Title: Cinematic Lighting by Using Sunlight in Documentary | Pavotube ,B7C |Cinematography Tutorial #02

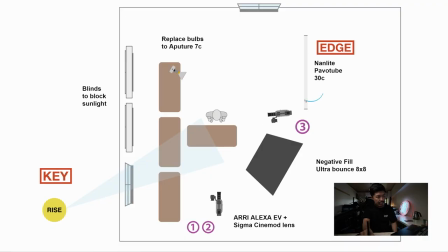3:08 non-light purple tube here and then this makes nice edge light and then spread 2d these room area so this creates some room tone and some kind of edge light for this scene so take
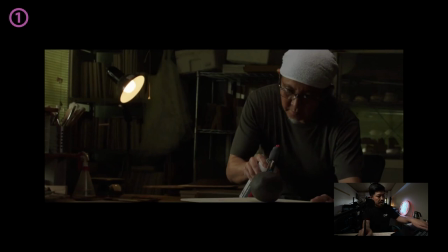3:27 a look so go back this scene so you can see a little tiny edge right here and then you can feel a little you know a little bring up the brightness of this
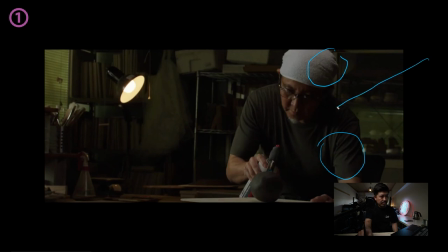3:43 scene right so this is from the power tube light and I change this practical light bulb to the aperture 7C right? because this light is kind of old before I change this bulb to the aperture so it's a
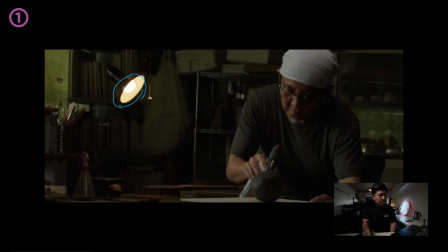4:02 little flickering and it looks the color is a little bad so I replace this light to my aperture 7C and I set the white balance is to the maybe 3200 or the
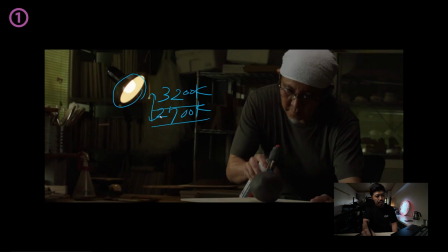4:19 2700 Kelvin sorry I forget the precise number precise Kelvin number but I find the switchboard by using a smartphone application and
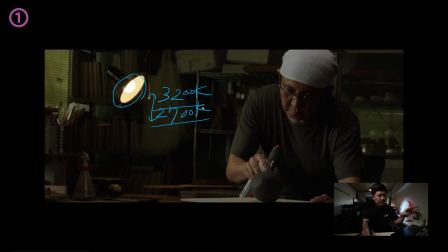4:36 I looked at the monitor and I decided to set the maybe these Kelvin because these entire room tone is that kind of green so I wanna create some orange feeling light because this makes nice cinematic color so
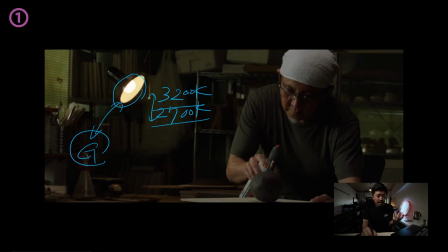4:54 yeah I wanna do I wanna you know create some nice practical light for this scene right so this wide shot is like this and I didn't change anything And I changed my lenses to the more for
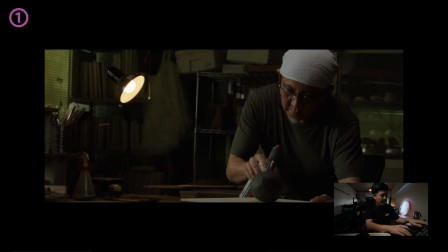5:12 the closing up shot Then I shot this scene right
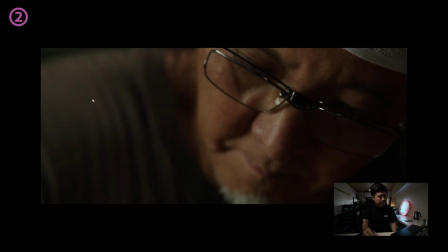5:18 So this scene basically is the same the natural sunlight coming from and I hit frame left And then this is a key side and then I put my negative feel a little more closely to his face and then this makes some kind of black
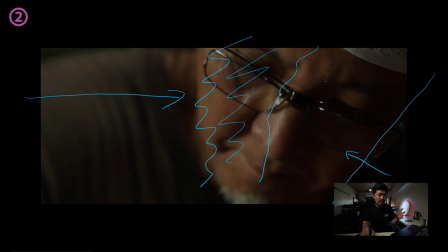5:38 so this is a nice cinematic contrast for this scene right and then go to another scene this is kind of basically the same
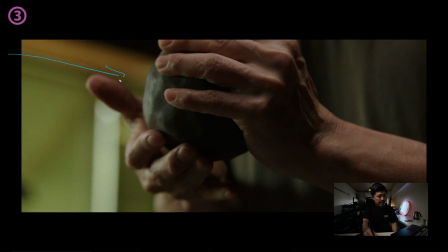5:51 natural light coming from this side and hit his frame left side right and this is the as you can see this is the window but it's blocked by blinds and I
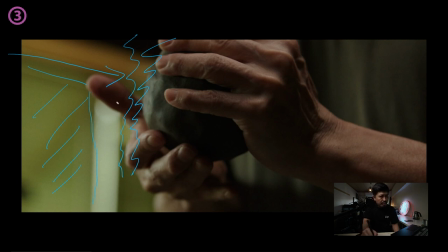6:10 move my purple tube a little more closely his hand and because it's too dark about this light side so my pavotube light hit
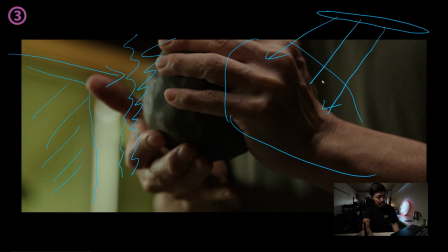6:26 this right side and then create some contrast and then bring more